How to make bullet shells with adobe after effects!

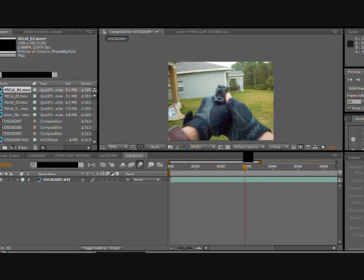0:01 youtube this is um after your videos today i'm going to show you how to make bullet shells come out of your gun like the gun shells come
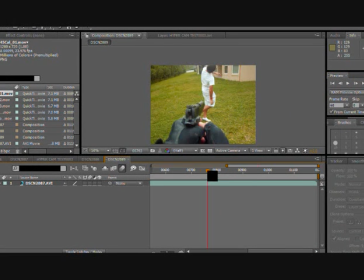0:08 out of your gun and after effects all right the first thing you want to do is you want to go to where your your your actor
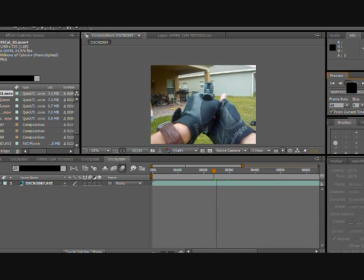0:16 or whatever you're doing is shooting the gun shooting the weapon like right there see and
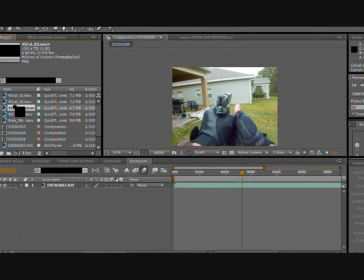0:23 you go the frame right after let's say you have a muzzle flare which i didn't i didn't do it right yet just right after that And then you take the bullet shell, I got mine from Action Essentials, there's a bunch of people selling, like, free, like, not selling, but, like, giving away, uh, a lot of the footage away for free,
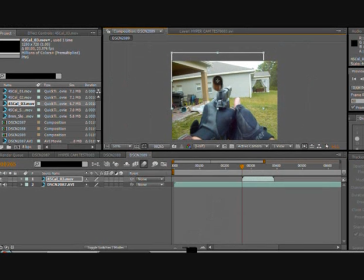0:37 um, you just take, you shrink it down, shrink down the shell, and you put it right over the side of your gun, and you shrink it down a little bit more, like I had to do right here, and then, what you do is, yeah, you get it to fit just right, so it looks like it's in the shot, okay, like, it's, it's part of the actual video
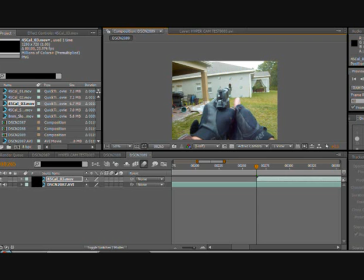0:58 and i'm sorry for this crappy uh... hyper cam uh... if you guys have any you know any good ones we're going to do is you want to hit the
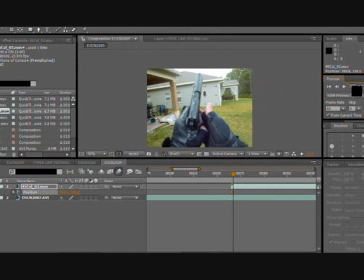1:04 keyframe like that you want to hit p for position and then go to the keyframe hit the clock stopwatch and hit keyframe
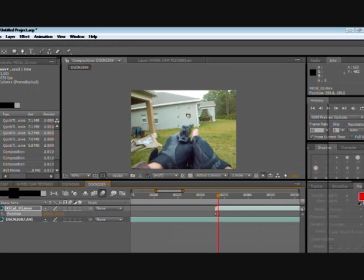1:11 on the first frame and then you go forward about three or four frames and you hit the keyframe again
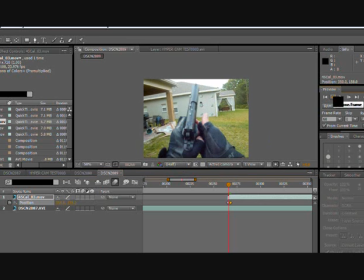1:17 see like i did here you want to move it off screen the bullet and then you take this little thing right here this little dot and you twist it so it looks more like a curve like because you know because you don't want a bullet seller to shoot straight out you know you
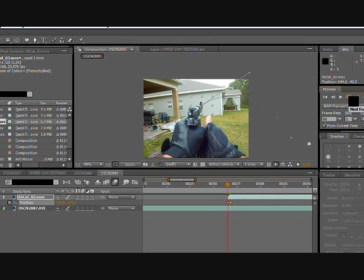1:33 want it to kind of curve out because you know it shoots out like that and then it goes down because of gravity it won't go straight out I mean if you had a lot of them in once in like rapid succession I guess you could do that if you like let's say you're doing um like an automatic weapon you want to do he's going to get lined up just right and if that's too fast for you and you want the bullet in your video more, you can always add more keyframes,
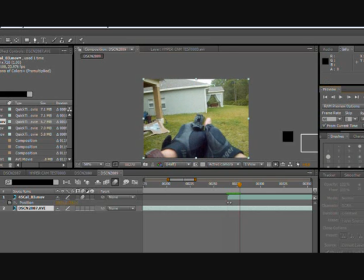1:57 like just drag, like see I drag here, it's a little slow, so I drag it to more keyframes, like to more frames, and so there's, you know, it stays in the shot a little bit longer, maybe move this up a little bit, and then I want to maybe move it a tiny bit more, I I mean it's all on your personal preference, so what you're using it for and how you like the shot.
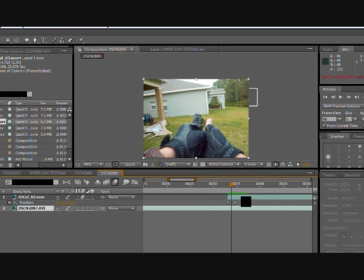2:22 And then what you want to do is you want to hit the motion blayer, like that's the little button down there I forgot to mention, it's, it looks like, you know, it has like a blurry little motion down on the left hand corner, it's checked in the little boxes right next to the bullet shell footage,
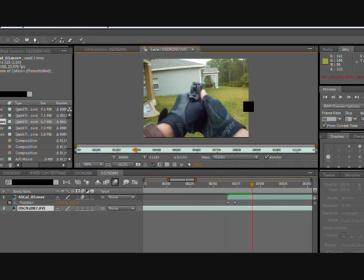2:36 and what it does is it blurs it, and so it looks like it's actually in your shot.
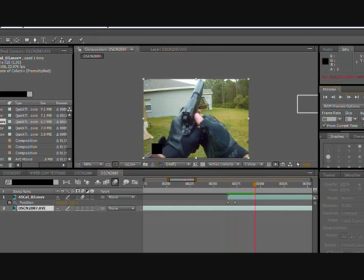2:43 It sells the effect, so to speak. And that's pretty much how you do it. I mean, I don't know, I shouldn't add any more else because that's pretty much it. Please comment and subscribe. If you have any questions, just, you know, PM me or just write in the comments.
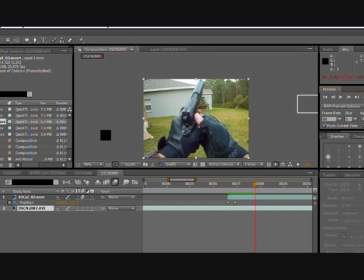3:03 More videos to come, tutorials, test films, all that fun stuff.